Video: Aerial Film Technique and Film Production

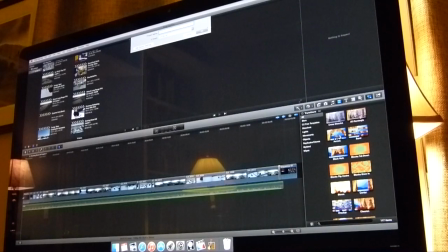(29:06)
This will be Snowy Virginia Tech Aerial Film.
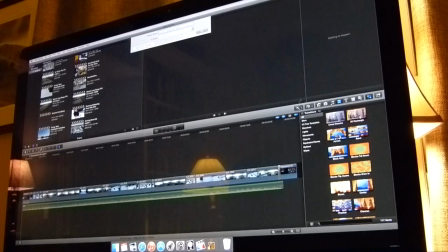(29:23)
And then we'll also add in the DJI Inspire on that. might get me a few more views.
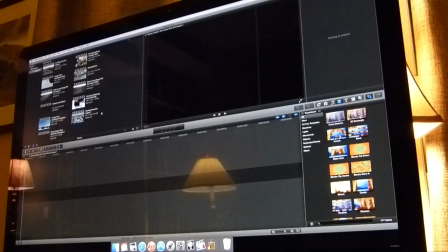(29:28)
There we go. So we're going to start by importing all of the files we're going to use.
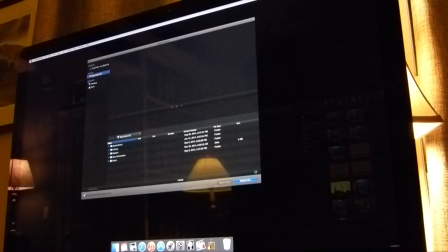(29:36)
So we go to import, media, we go to desktop, and we have our video folder. We go to footage, and we're going to go down to wintervt. You'll see all of the videos that pop up here.
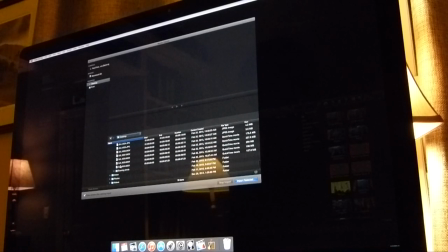(29:55)
Right here. Many videos. And we're just going to go ahead and select them all.
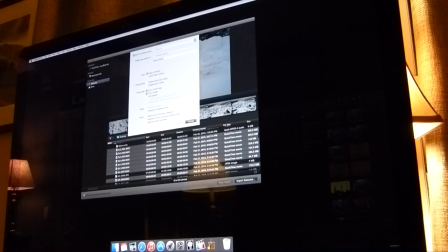(30:03)
We're going to go ahead and click import selected, import. And this will take a minute because there are a lot of files.
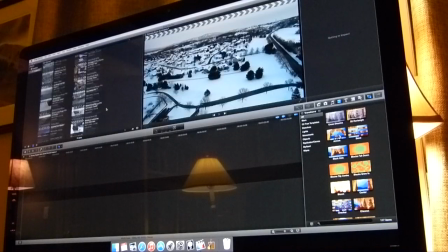(30:10)
And there we go. We have them all up. And this is where the thinking happens.
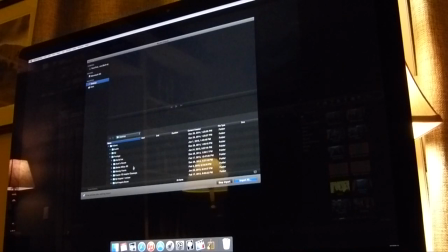(30:15)
So we also want to make sure to import the intro and so I have a folder for that that
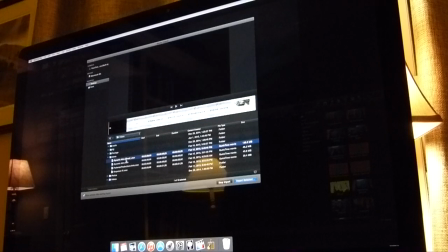(30:26)
is in videos and intros right here and I'm thinking for this video we're gonna use the
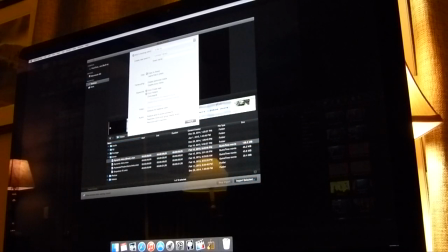(30:31)
short snowy looking intro with my logo on it I think that's the best one for this video
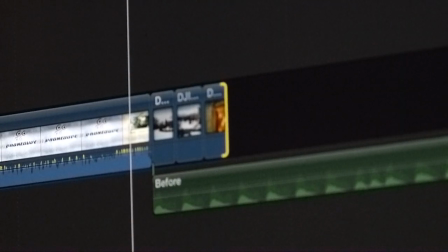(30:37)
so as you can see there's the three shots and it does work quite well with the intro so
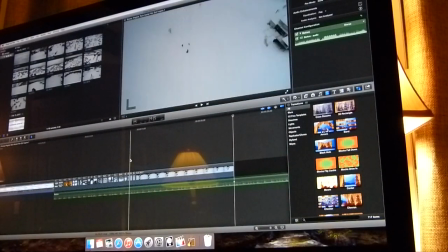(30:45)
once you take the time to put all of these clips together just for the intro it really is worth
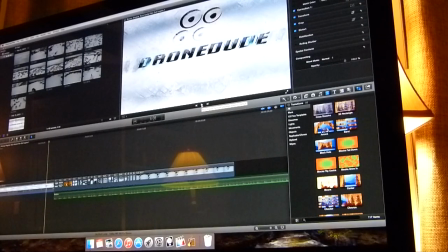(30:51)
it because you get this effect for your beginning matching with the music.
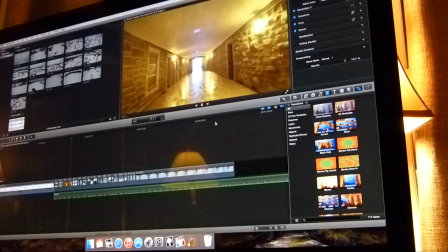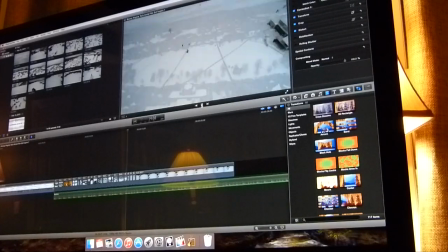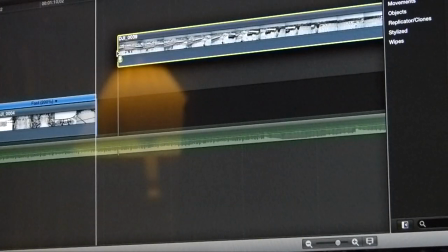(31:07)
Okay so once I've decided what is the ideal next clip I place it in and I go to the point there's
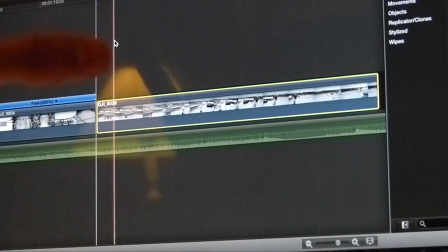(31:15)
always a starting point so when I record I don't just start recording when I'm doing the footage I actually start recording slightly beforehand,
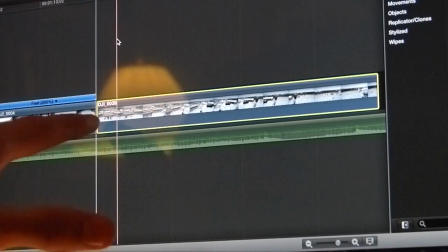(31:22)
so this gap right here actually needs to be deleted out of the film.
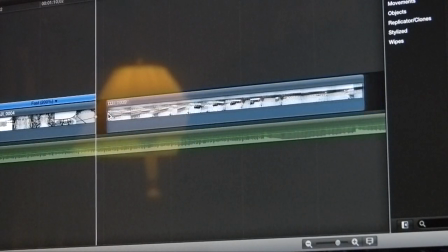(31:27)
So what I do is I just clip that, and now we start with the actual shot that I'm getting.
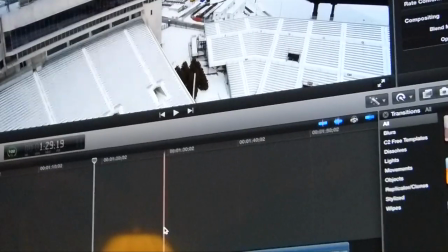(31:34)
Now this is a rotational shot, hopefully you can see that sort of,
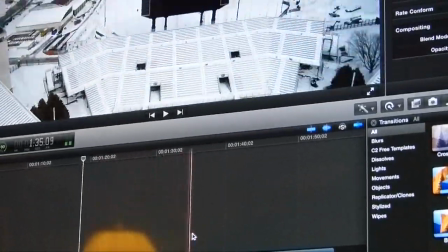(31:41)
but you can see as I buffer through it is a rotational shot around the stadium.
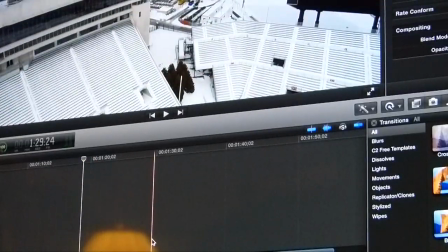(31:44)
So, what I'm going to do when editing this, and this is a really slow rotation.
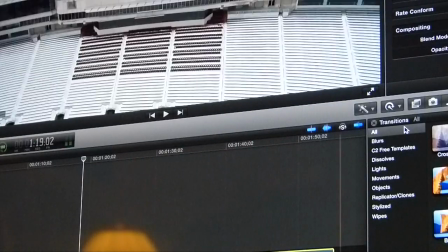(31:52)
What I can do, though, to make this clip a lot shorter is actually speed it up. And we're going to make it, let's do it four times, and hopefully this will work out with the music.
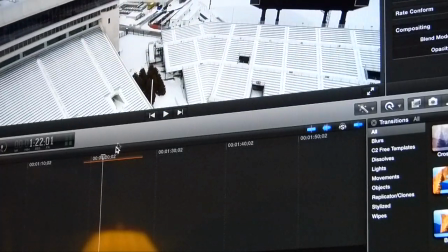(32:03)
I see it's a much faster pan. Now, if you notice a little bit right in here, there's a little bit of shakiness in the film.
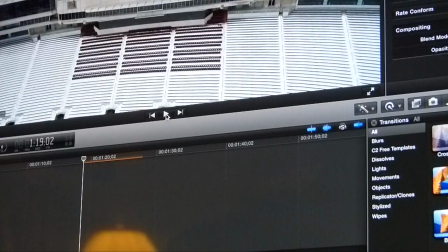(32:12)
If you watch closely, you can see the kind of quick transition.
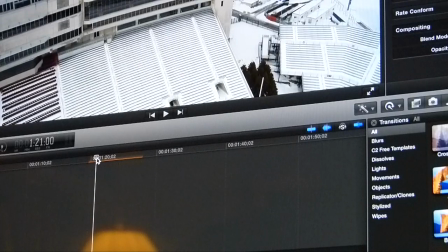(32:17)
And that's not really good to have, so I'm going to go ahead and shorten it just a little bit more. Use the blade and cut that out.
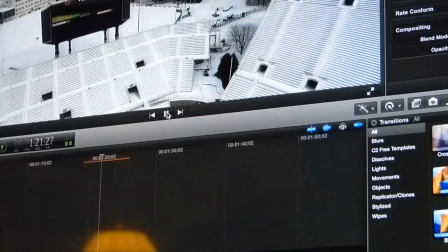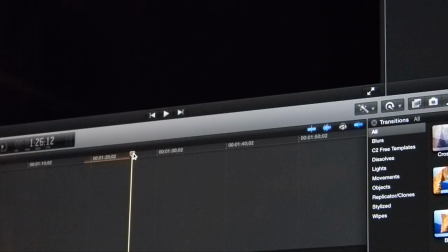(32:35)
So we don't have enough time to do the whole pan based on the sound of the music.
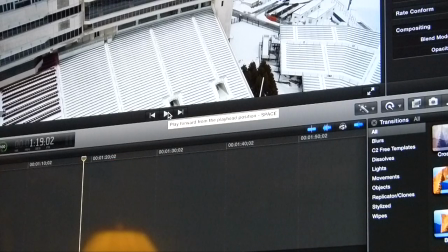(32:41)
So what we're going to do, we're always going to cut the music on the tone or the sound of the song. We're going to cut the clip on the sound of the song. And so the way you do that is just listen for it.
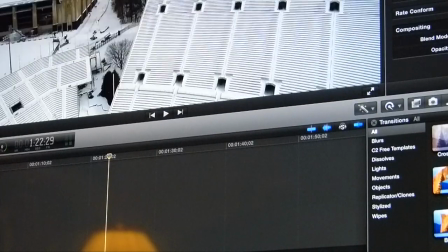(33:00)
So right there is where we want to clip it and start the next scene because you can hear that is the end of the clip.
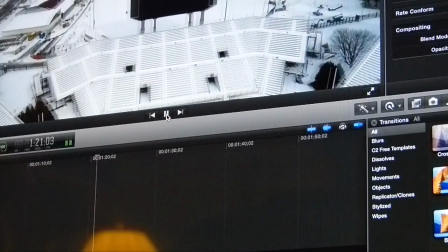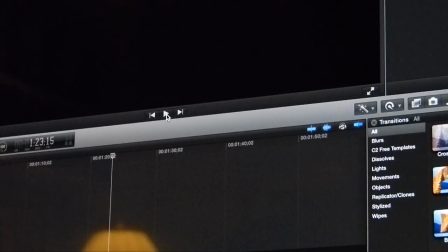(33:13)
And see, that's where you start another clip.